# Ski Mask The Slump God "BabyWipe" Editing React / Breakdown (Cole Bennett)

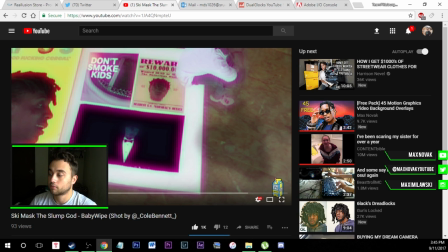What you can do is he probably made what he can do is he probably had this book here, which was blank, just regular notebook that you can get from like Target or something. and what he did is he took four pieces of green paper and he put it in the book so what that's doing is if you take four pieces of green paper you put it in the notebook like this you can actually key out that green on the notebook
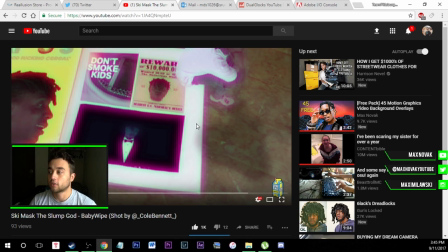and you can put in whatever videos or pictures you like so for example he probably made this in photoshop this little thing right here probably found that on google uh same with this over here so he took a lot of time to do this but say for example i have a notebook i take some i get some green construction paper say for example here's my notebook put the green construction paper here whenever you go into the editor
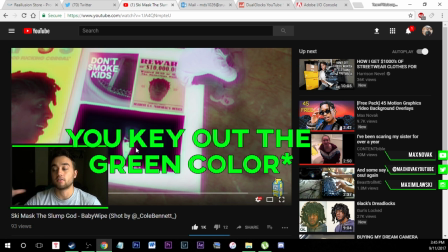you go to ultra key you put the ultra key over that you can key it out you can take whatever scene you want put it in that square so now we're
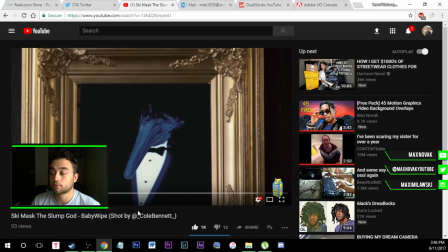just seeing some distortion this can be done very easily using the distortion brush and after effects check out my magnolia music tutorial if you guys want to learn more about that distortion effect in particular very very simple to do with keyframes and the distortion brush so now
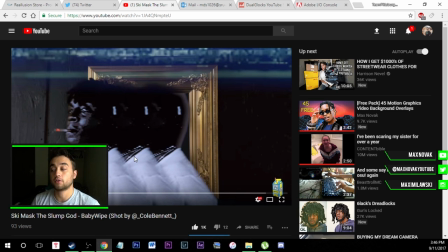we're also seeing some cloning effect I have a video called trippy young lean music video tutorial that shows you exactly how to do that very easy all you have to do is just mask and duplicate the layers and just drag them over a little bit we're also seeing some vhs overlay that that's also going to be another pack that i'm going to be dropping soon so make sure you guys subscribe turn on those notifications so you guys can be notified
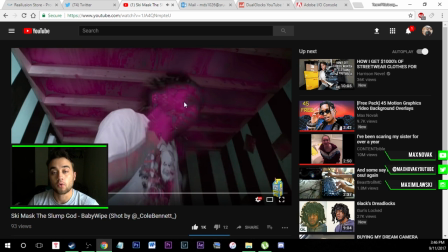when i drop that we're seeing a lot more cloning here just kind of like a more of a ghost effect i'll link my trivia ghost effect down below it's
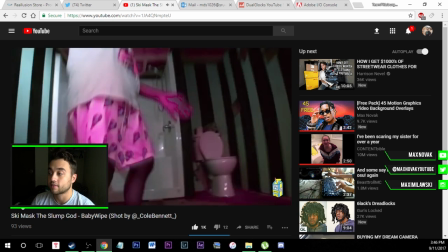one of my older tutorials but it's really cool and something more like that what we're seeing right here is he actually masked out the
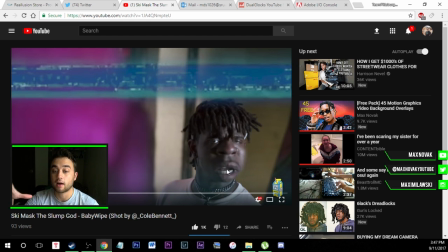part of his face right here and all he did was just scale it up so it looks like his face is kind of bigger um that's the first time i did that's the first time i've seen him do something like that but it looks pretty cool um you can just tell that there's a feather on this mask right here check out my masking tutorial if you guys want to know how to do stuff exactly like that we're seeing a little
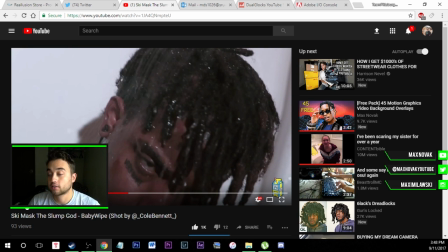bit of turbulent displacement just to add this kind of like trippy warping so it's a very easy effect you can do just in premiere so
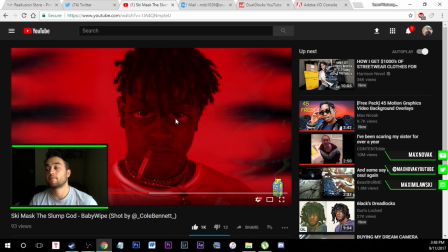this right here this is actually another one of my older tutorials i made it's how to make your eyes bigger so i have a video called jimmy wapo big eye effect um it's very easy it's also using the distortion brush and after effects and since he's standing he's still here he didn't have to do any motion tracking um he can just add that effect which is very easy like i said there is also a way to add motion tracking
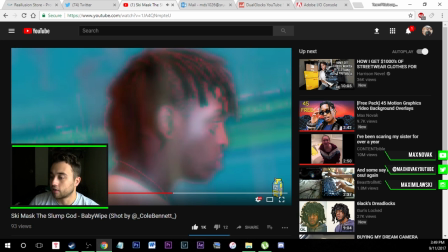and have that big eyes if you're moving around we're also seeing a little bit of kind of 3d compositing where we're just seeing the skeleton picture
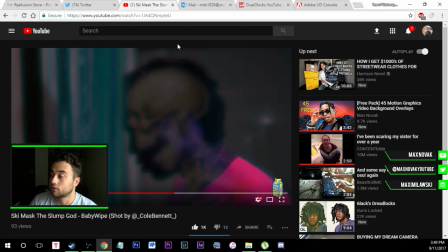pop up here um looks pretty dope that's actually a pretty cool way to do it kind of like a little more brother style um brthr
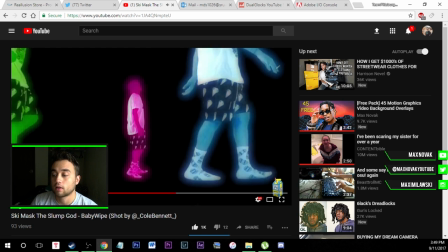films however you want to call it but that's something i would see them do a lot we're seeing that crazy ghosting going on right here so this is
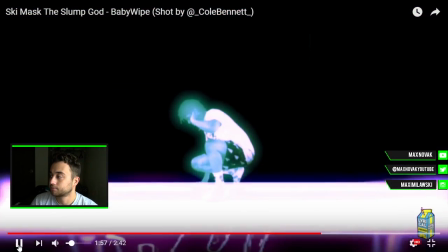very like high speed ghosting with a lot of different layers so this is a really cool effect right here what he did is just kind of
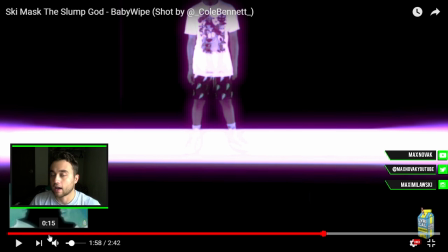create this like um regular shape layer and made it glow and he kind of is just scrolling down so it looks like it's going um down layers
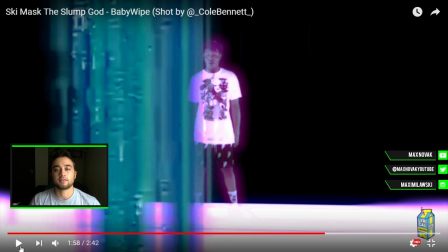so the so what cold does really well in a lot of his videos is he creates motion throughout the scene he doesn't keep it as just like one static scene he makes it so that it's actually like scrolling through um you saw that a lot in the band god music video or he'll like to scroll across the screen like this show like it's in kind of like three-dimensional space in this example he's scrolling up and down so
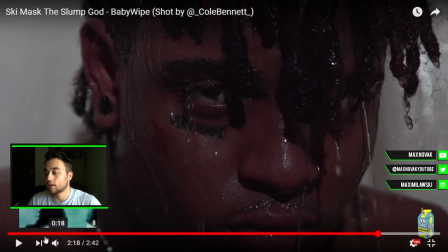that's something that's very interesting that he does very well here he just has this nice b-roll slow motion slow motion scene of just the water dripping
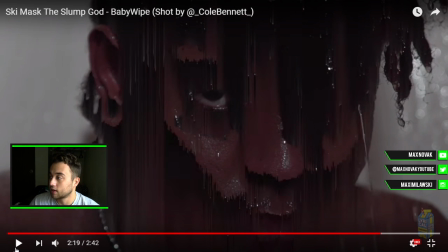down so you can see this camera's very nice and then this right here this little transition this is pixel sorting I have a video giving you guys
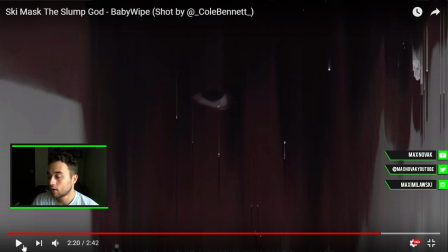a plugin to do pixel sorting very nice video I'm very useful and that's about it so anyways guys hope you enjoyed this video um leave like
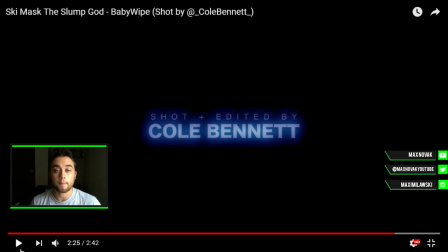comment subscribe like i said anything you want me to see comment below um i have i have a whole list of stuff i want to start putting out soon so i'm going to start pumping these out um i have a lot of ideas saved up i'm going to take a day just to record a bunch get a bunch of content out to you guys anyways hope you enjoy this video and i'll see you guys later